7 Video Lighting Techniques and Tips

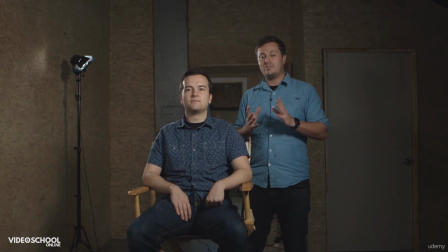4:01 Now I do have one little light back there, so technically it's 4 lights, but you can kind of see the difference between what this room used to be like and what this room looks like now.
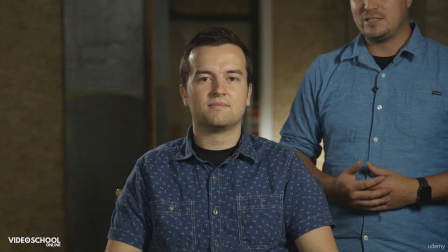4:10 So I just want to run with you really quick with what I did. So what I did here was I might have my assistant over here turn off this light.
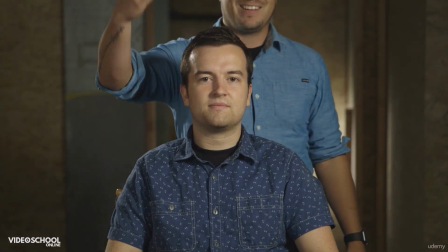4:15 This is a Phil light. Get it? Phil light. F-I-L-L.
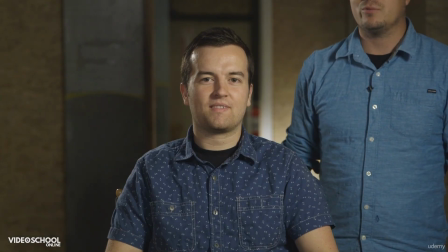4:19 So if you just push the button to turn it off, you can see that all it really is just filling in the shadows here from our key light.
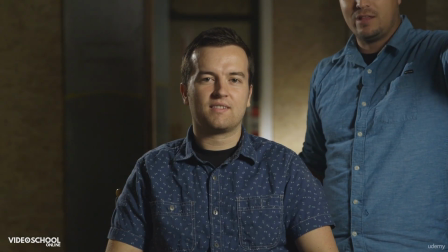4:26 I started with the key light. So let's turn this one off.
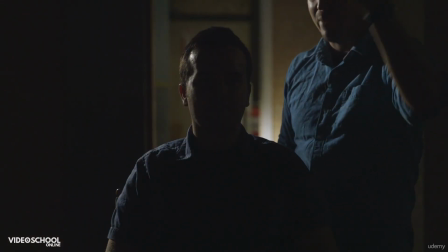4:29 So you can see this is going to be really where our main light is coming from, and this is what we call the key light.
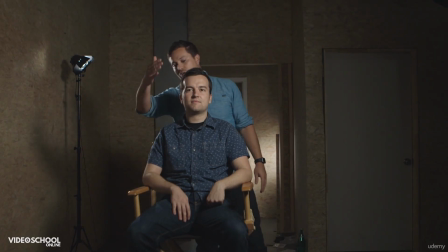4:35 So turn the key light on. So he's lit, right? But now you can see over here on Phil's right side, it's a little shady and it's a little more menacing than we want it to be.
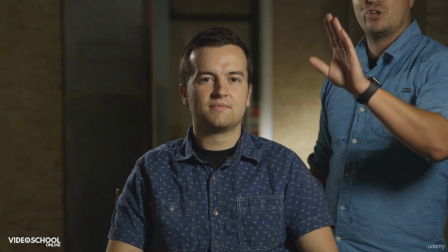4:43 So what we're going to do is turn on our Phil light.
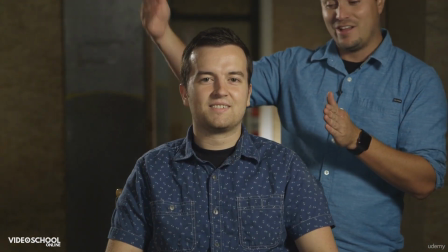4:48 Our Phil light is filling in, for Phil, the shade on this side, so it's a little more even.
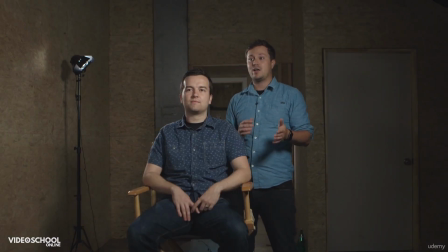4:53 Typically that light is usually half a stop to 2 stops less than the stops coming from this light.
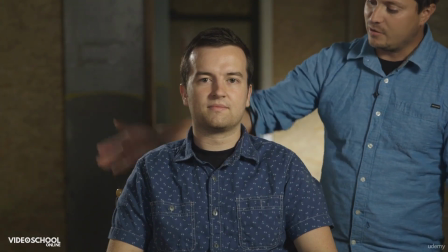4:59 So we got our key, we got our fill. Now let's look at the backlight. You can see my shadow in it right now, and you can see the light itself in the wide shot here.
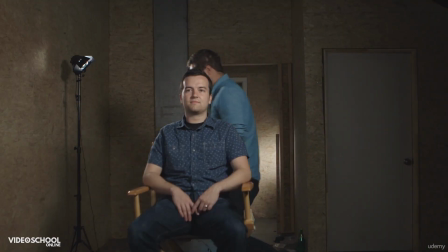5:06 But in our normal shot, let's turn it off and on.
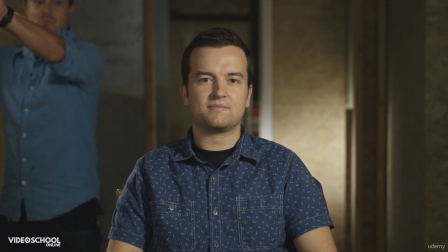5:11 Here's off, on, and you can see how it's giving him just a little bit of an edge when it's on, and it's separating it from the background. So keep it on and off, on and off, on and off. And you see the really difference.
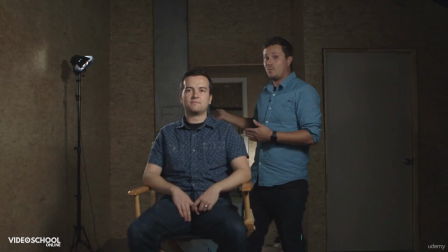5:22 The thing I like about the backlights is that it's able to separate them from the background depending on what your background is, and it just adds a nice little dynamic pop to the subject.
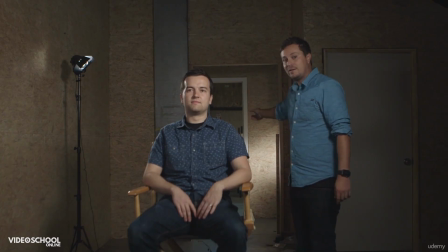5:30 You can see I did add one light over here, and I can unplug it and plug it in. It's more of an accent light for the background because we're shooting in such a crappy background.
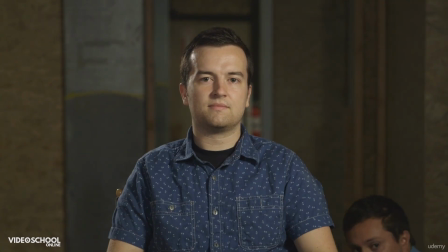5:38 But you can see if I take it out, it's just plain back there, and it's just blank and shadowy.
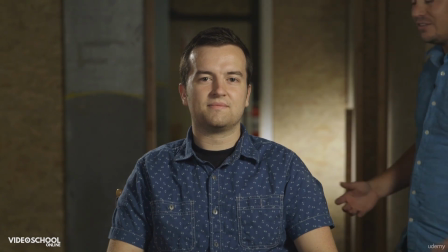5:44 By adding this, adds a little bit more dimension with that kind of accent light. So it's nice to kind of have more than 3 lights, but you can get away with just 3 lights if you need them.
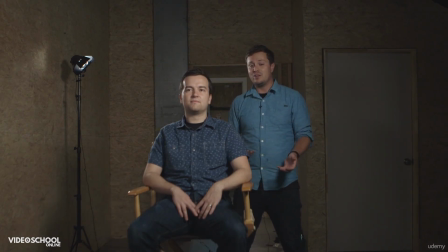5:53 You never know what situation you're in an interview. Okay, so let's move on to a little bit more romantic, warm, nice kind of movie lighting.
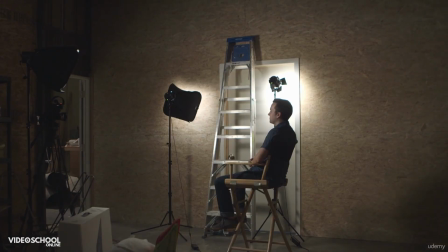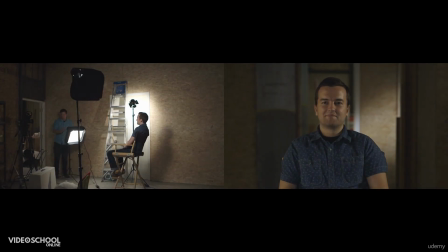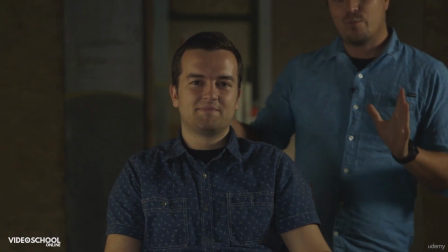6:14 So here we have a more warmer, natural kind of movie lighting here we got going on Phil. It's a little bit different than the interview lighting, although not totally dramatically different.
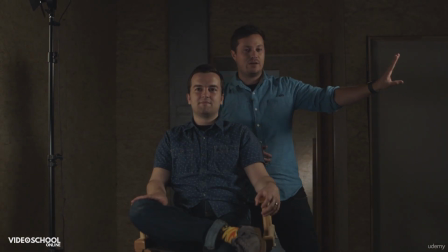6:24 What I did was I moved the key light around over to here. So now you have this nice key light coming from the side.
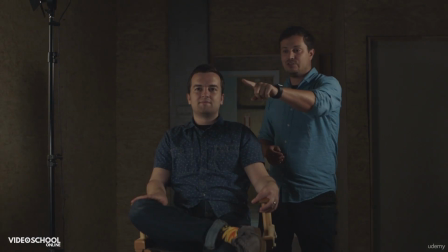6:29 I dimmed it down a little bit because our lights that we have are dimmable. I then took our Phil light and actually pointed it down in front of Phil.
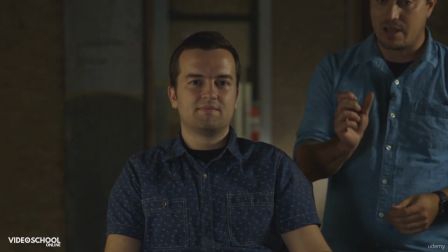6:36 So it's bouncing a little bit off the floor there, and I lowered the intensity so it's not as intense.
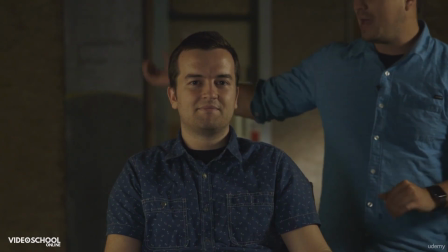6:42 You can see there's a little bit of shadow and sound in the center of his face. And then I took our backlight and I moved it over here, and I'm actually bouncing off the wall here, which is a little white.
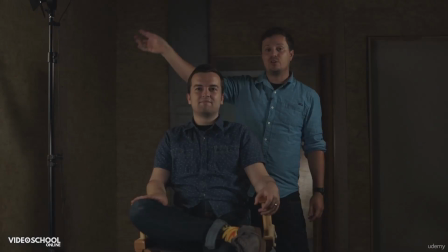6:50 There's a white door, and I'm bouncing the light off the wall. You remember I talked about earlier, lights can either be shot directly at, or they can be bounced, or they can be diffused.
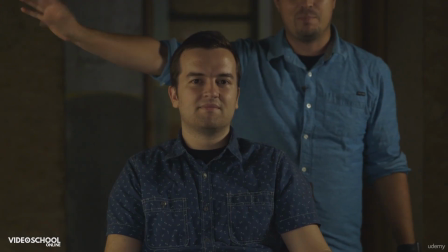6:58 This one is actually able to be bounced, and it kind of has a nice bounce.
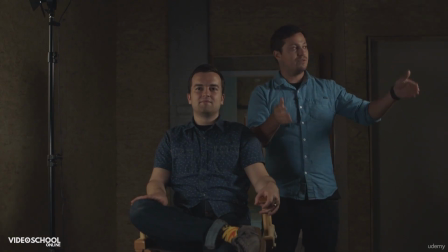7:02 I didn't mention earlier that our key lights and fill lights are diffused with our soft boxes that I had talked about before, which kind of makes a softer light.
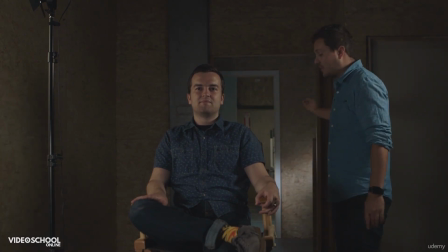7:09 I then adjusted the backlight here that you can see, not a backlight, but the accent light in the back to kind of close down,
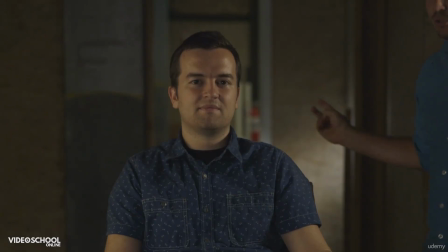7:15 and I lowered the intensity, and I changed the color temperature just a little bit because I can,
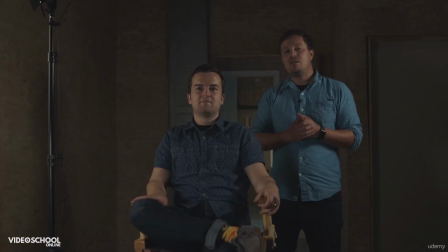7:20 and that makes it look a little bit more interesting. The key here is that we make this look like a nice, warm, natural scene, like he's in the evening at some room, he's just hanging out, as opposed to full-blown lit interview. It's not accented on him or anything, it's just a natural, nice-looking shot based on what this ugly room used to look like.
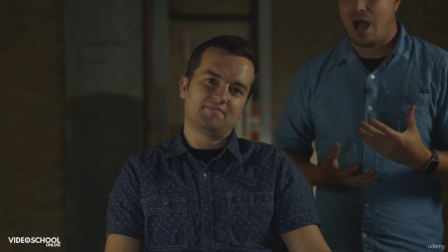7:38 So let's move on to something a little bit more dramatic. I'm gonna light Phil as if he's about to murder somebody.
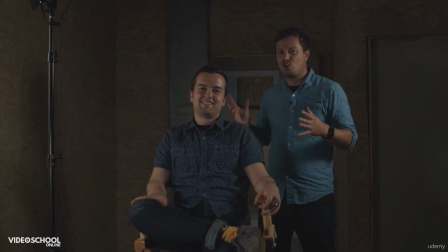7:43 Basically, I wanna make him look really menacing, dark, horror, scary. I'm gonna try a couple different things out. You can see that this narrative stuff takes me a little bit longer to light than the interview. The interview stuff's very cookie cutter, very key light, fill light, backlight, whereas this stuff I kinda have to play around, and it really is dependent on the structure and the place you're at. So here we go.